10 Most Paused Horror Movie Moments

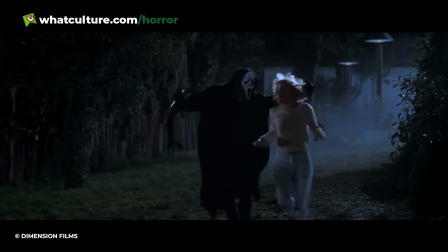[0:00]
Home media and horror movies go together like blood and guts. Oh, Ari Aster and our deep existential misery.
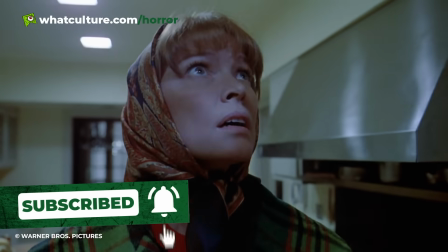[0:06]
And through the decades, the trusty pause button has come to our aid in the quest to scope out all of the juicy background details,
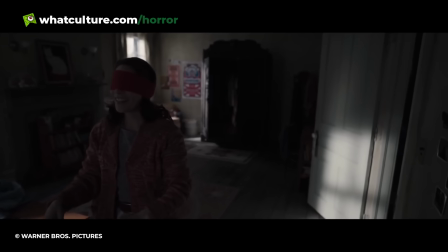[0:13]
head-scratching puzzles, or Easter eggs horror directors have left around the screen for us.
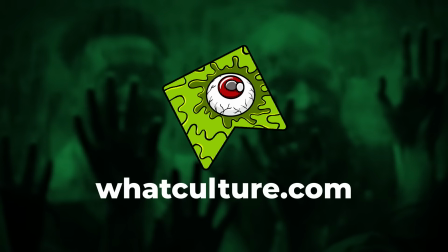[0:17]
With that in mind then, I'm Andrew from What Culture Horror, and here are the 10 most paused horror movie moments.
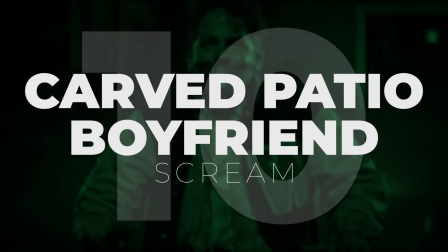[0:23]
Number 10, Carved Patio Boyfriend, Scream. 1996 saw Scream rise out of the schlocky slasher ashes of the 80s, steal all the tropes, and turn horror on its head.
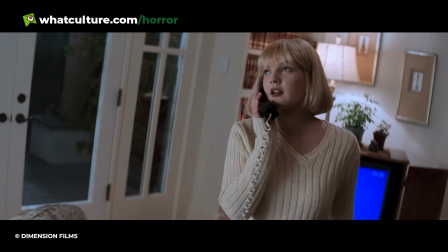[0:36]
In Scream's opening sequence, we famously have Casey Becker answering a phone call from Ghostface,
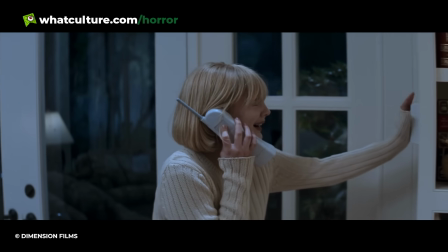[0:41]
but it's soon revealed that Casey's high school sweetheart, Steve, is gagged and bound on the patio.
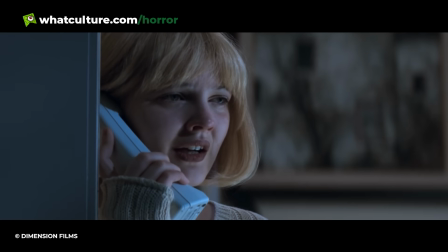[0:47]
To save his life, Casey has to correctly answer some horror-themed questions. Spoilers, this doesn't go well for Steve.
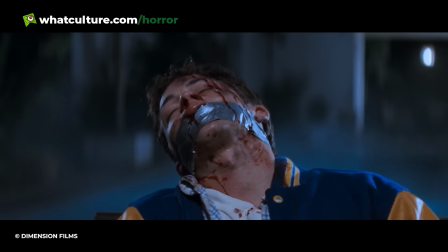[0:53]
We hear a squelch, we see blood, the boyfriend's head slumps to the side, and the camera only rests on his body for a brief moment.
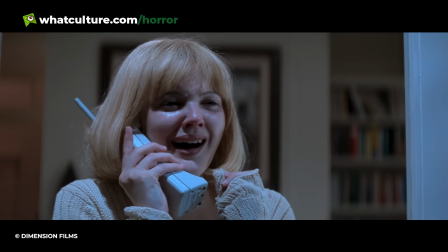[1:01]
But what has Ghostface done?
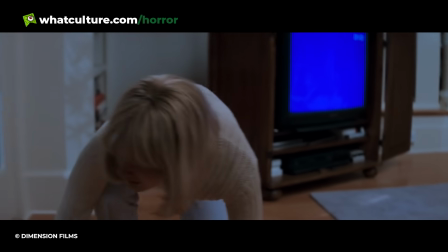[1:02]
Like, multiple pauses show that might be a trail of guts there, but no matter how many times you freeze the frame, you still can't quite figure it out.
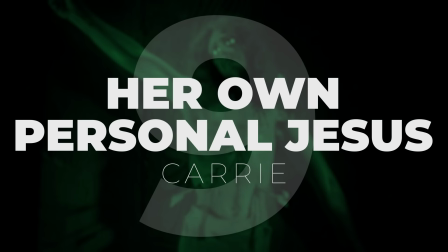[1:11]
Number 9. Her own personal Jesus, Carrie.
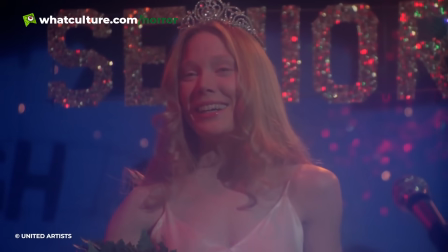[1:16]
Adapted from the work of Stephen King, Brian De Palma's Carrie tells the story of a young social outcast for whom the combination of a strict mother,
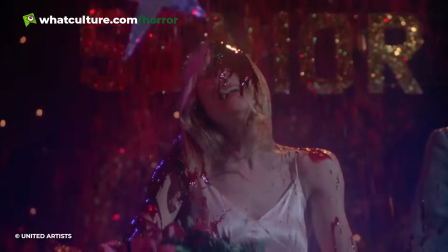[1:24]
school bullies, and a sudden onset of telekinesis proved fatal.
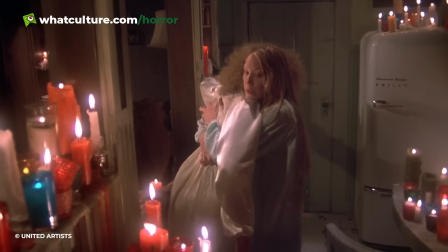[1:28]
A true showstopper, the film's climax sees Carrie White literally bring the house down after crucifying her mother, in turn burying them both.
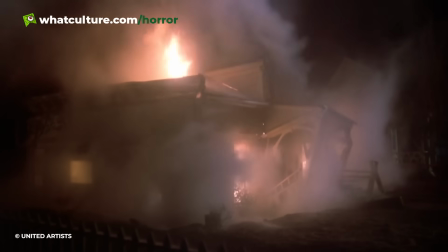[1:36]
As part of this, De Palma adds to the uncomfortableness by showing a solitary saint surviving in the rubble of the family home,
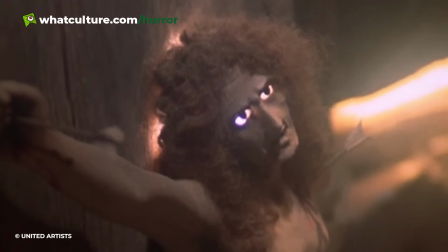[1:43]
with creepy lit-up eyes that seem neither object nor human.
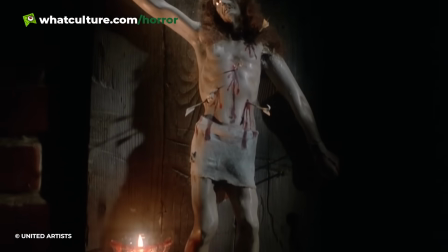[1:47]
First things first, it's not actually Jesus, though the pose and Bible at his feet make this an easy mistake, but instead it's Saint Sebastian, another Christian martyr.
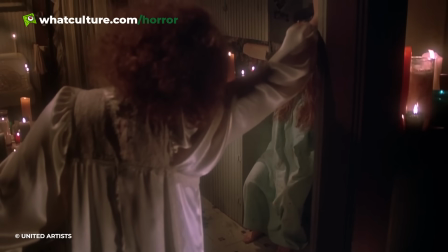[1:56]
The fact this pose mirrors that one Carrie's mother was in when she died is no mistake, perhaps implying that Carrie's mother was the martyr who died to save us from Carrie White,
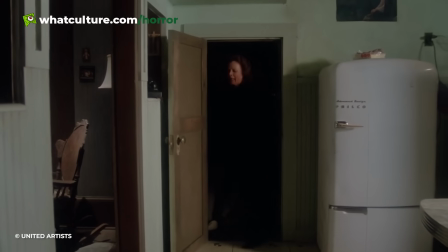[2:04]
or perhaps making a more complex comment on the role that her uptight religious moralizing played in destroying Carrie.
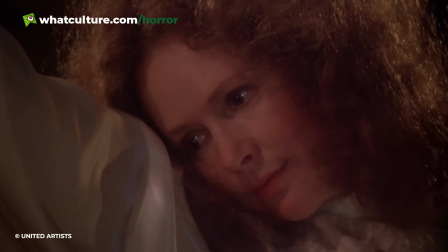[2:10]
In any case, fingers hit the pause button to compare Carrie's mother's earlier scene and to try and work out whose eyes they are and what they might mean.
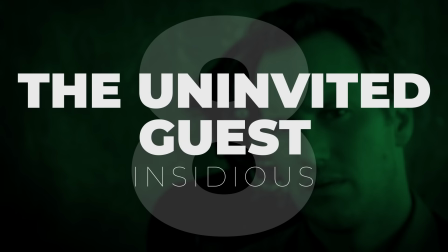[2:18]
Number 8, The Uninvited Guest, Insidious.
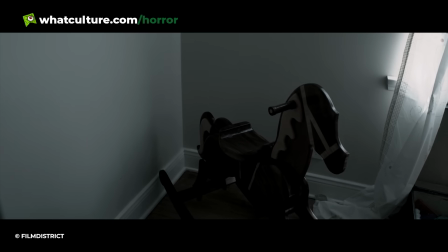[2:23]
The first Insidious movie contains not only the most pause-friendly moment in the franchise, but one of its most bone-chilling scares.
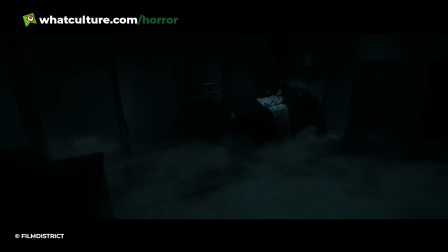[2:30]
Josh Lambert's mother Lorraine arrives at the new family home, telling of a spate of nightmares she's been having involving Josh and Renee's son, Dalton.
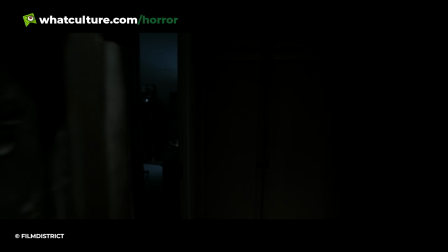[2:38]
Told around the dining table, Lorraine's recurring nightmare features a demon with a red face who has been stalking Dalton's bedroom.
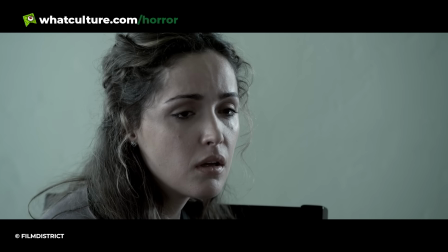[2:45]
Cutting back and forth between Lorraine's face, Josh and Renee's reactions, and the creepy images of her dreams,
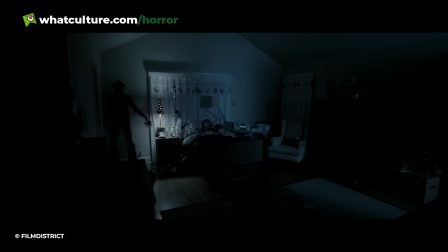[2:50]
we are primed for a scare in the frame of the story, but not one in the real present.
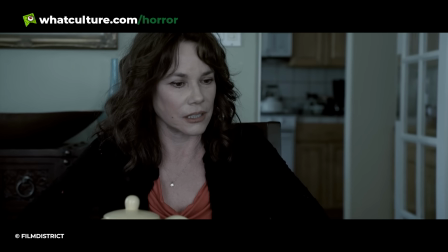[2:55]
Thus, we're totally unprepared when the big red Darth Maul looking guy Lorraine
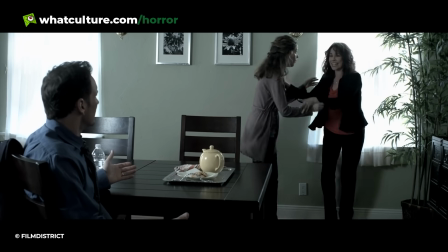[3:00]
is talking about pokes his head out from behind Josh and projects the sounds of hell right at us.
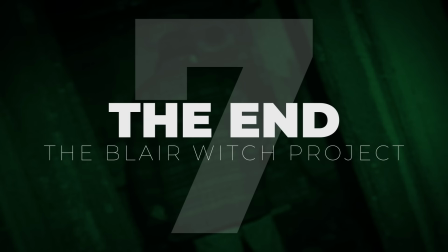[3:05]
Yeah, no thanks. Number 7, The End, The Blair Witch Project.
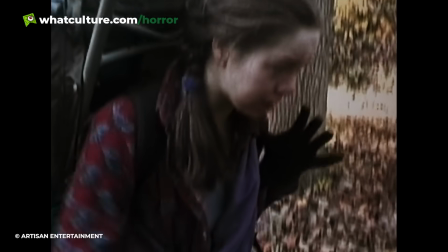[3:10]
To this day, fans continue to search for any remaining secrets in the game-changing Blair Witch Project,
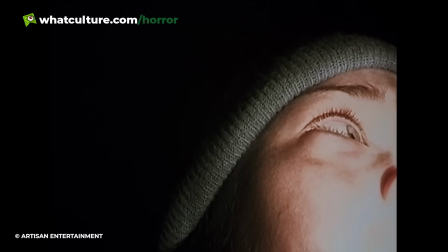[3:16]
and nowhere more so than in the film's end sequence, which sees Heather follow Mike through an abandoned house,
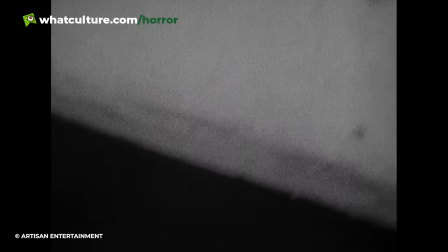[3:21]
drawn in by the cries of their friend Josh. The scene concludes with various camera bumps, with a haunting final shot of Mike immobile,
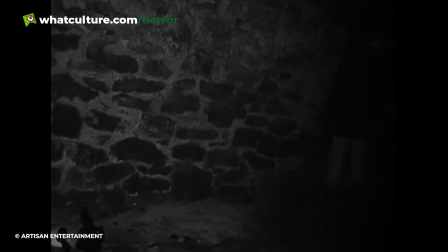[3:28]
staring into the wall no less, Heather screaming, and Heather's camera knocked to the ground.
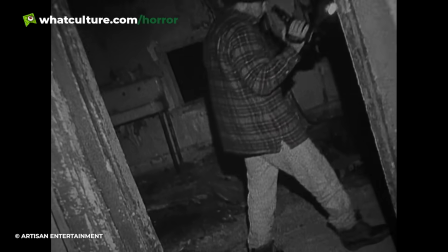[3:33]
At the time of its release, rumours swirled about what may or may not have been hidden in the shadows of this foreboding final scene.
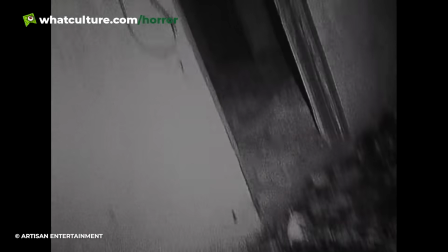[3:40]
But even with today's technology and higher definition copies, the mysteries still persist.
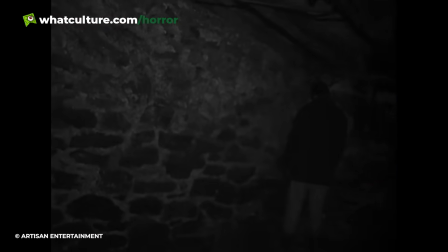[3:45]
Can we spot the witch or Rustin Parr? Can we see what happened to Heather? Or is this all just a product of clever filmmaking and location choices?
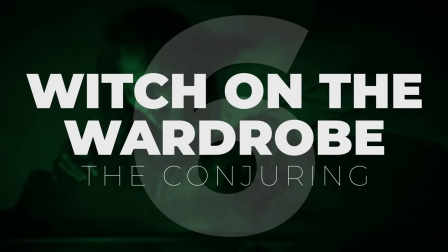[3:53]
Number 6, Witch on the Wardrobe, The Conjuring.
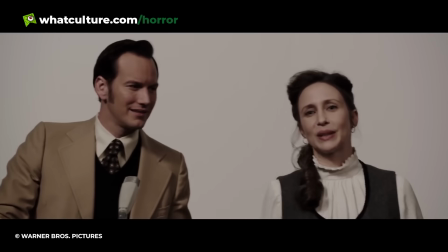[3:57]
The first Conjuring film takes place in the 70s with paranormal investigators Lorraine and Ed Warren taking a case at the Perron household, a secluded farmhouse where a malevolent presence has awoken.